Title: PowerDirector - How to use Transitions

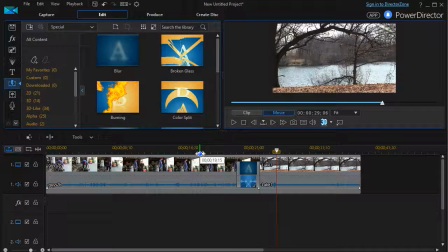4:20 I found it hard to tell the difference in this particular case, but there are two different ways in which this happens to work.
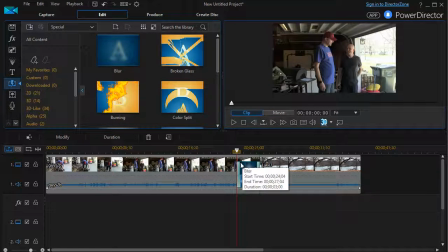4:28 And so I can modify the transitions. Now, there's some transitions that won't let you do them just because of the way they're built. Most scenes in most movies use subtle transitions.
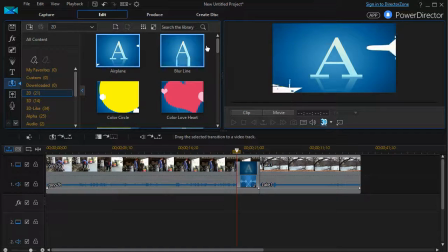4:40 They might use a blur. Another common one that you could see here is something like the fade.
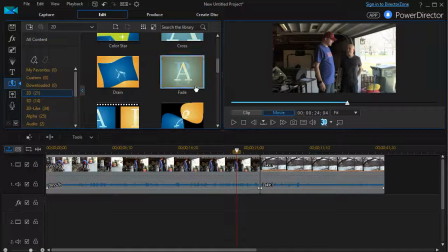4:47 I'm going to click here and we'll delete it. You can't have two applying at once. I'll just drag the fade down here between the two. And you can see again, it gives you a visual clue, but it's not incredibly distracting.
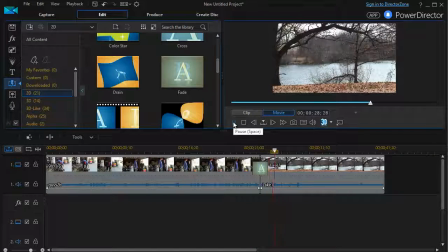5:03 Okay, and it fades one to the other. There are some extremely interesting and
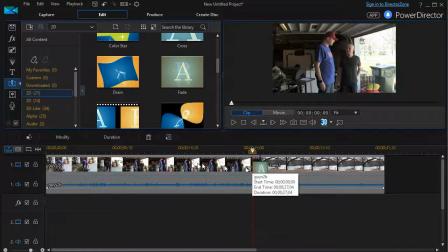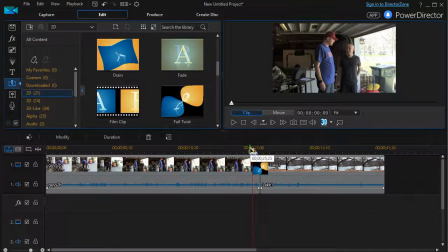5:12 transitions that come built in, and you can download more. Here's another example of one that's somewhat unusual.
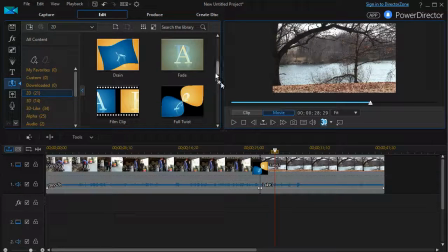5:21 Okay. And so if you are more on the creative side,
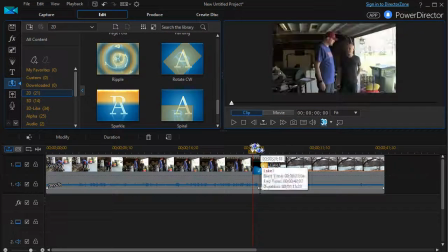5:26 you can do as many interesting transitions between your cuts or your scenes or your clips as you want. And I encourage you to go ahead and experiment. I'll give you another one here that you can see that's slightly dramatic.
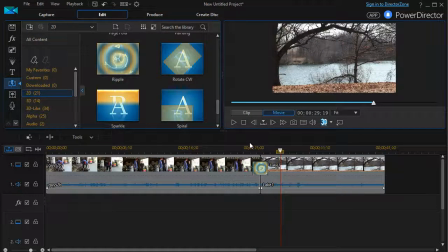5:46 Okay. That might be good for, say, a dream scene or something like that, or a flashback. But so I would encourage you, if you want to have a professional look,
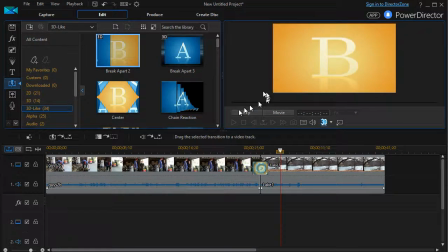5:57 to be very careful about some of the rather strange or dramatic ones that are out there.
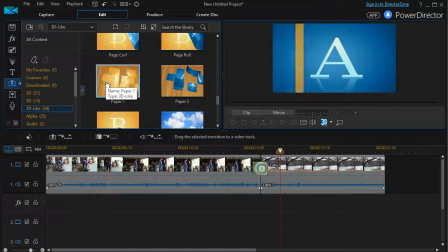6:05 There are a lot of them that come together, and you can see as I put my mouse over them, you can begin to guess what they'll look like when you apply them in the real world. But transitions are important, and they smooth your movie. They shape the mood and flow of your video,
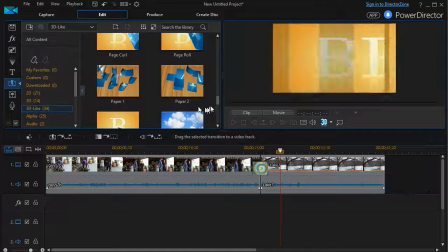6:23 and we hope you experiment with them and see what you can do to make interesting transitions
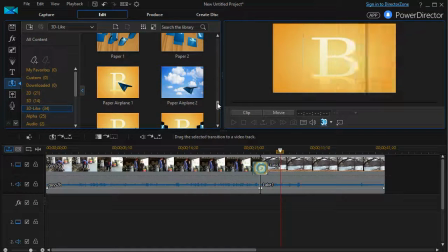6:30 helpful and not draw too much attention to themselves, but keep the flow of your video to move forward as you use PowerDirector.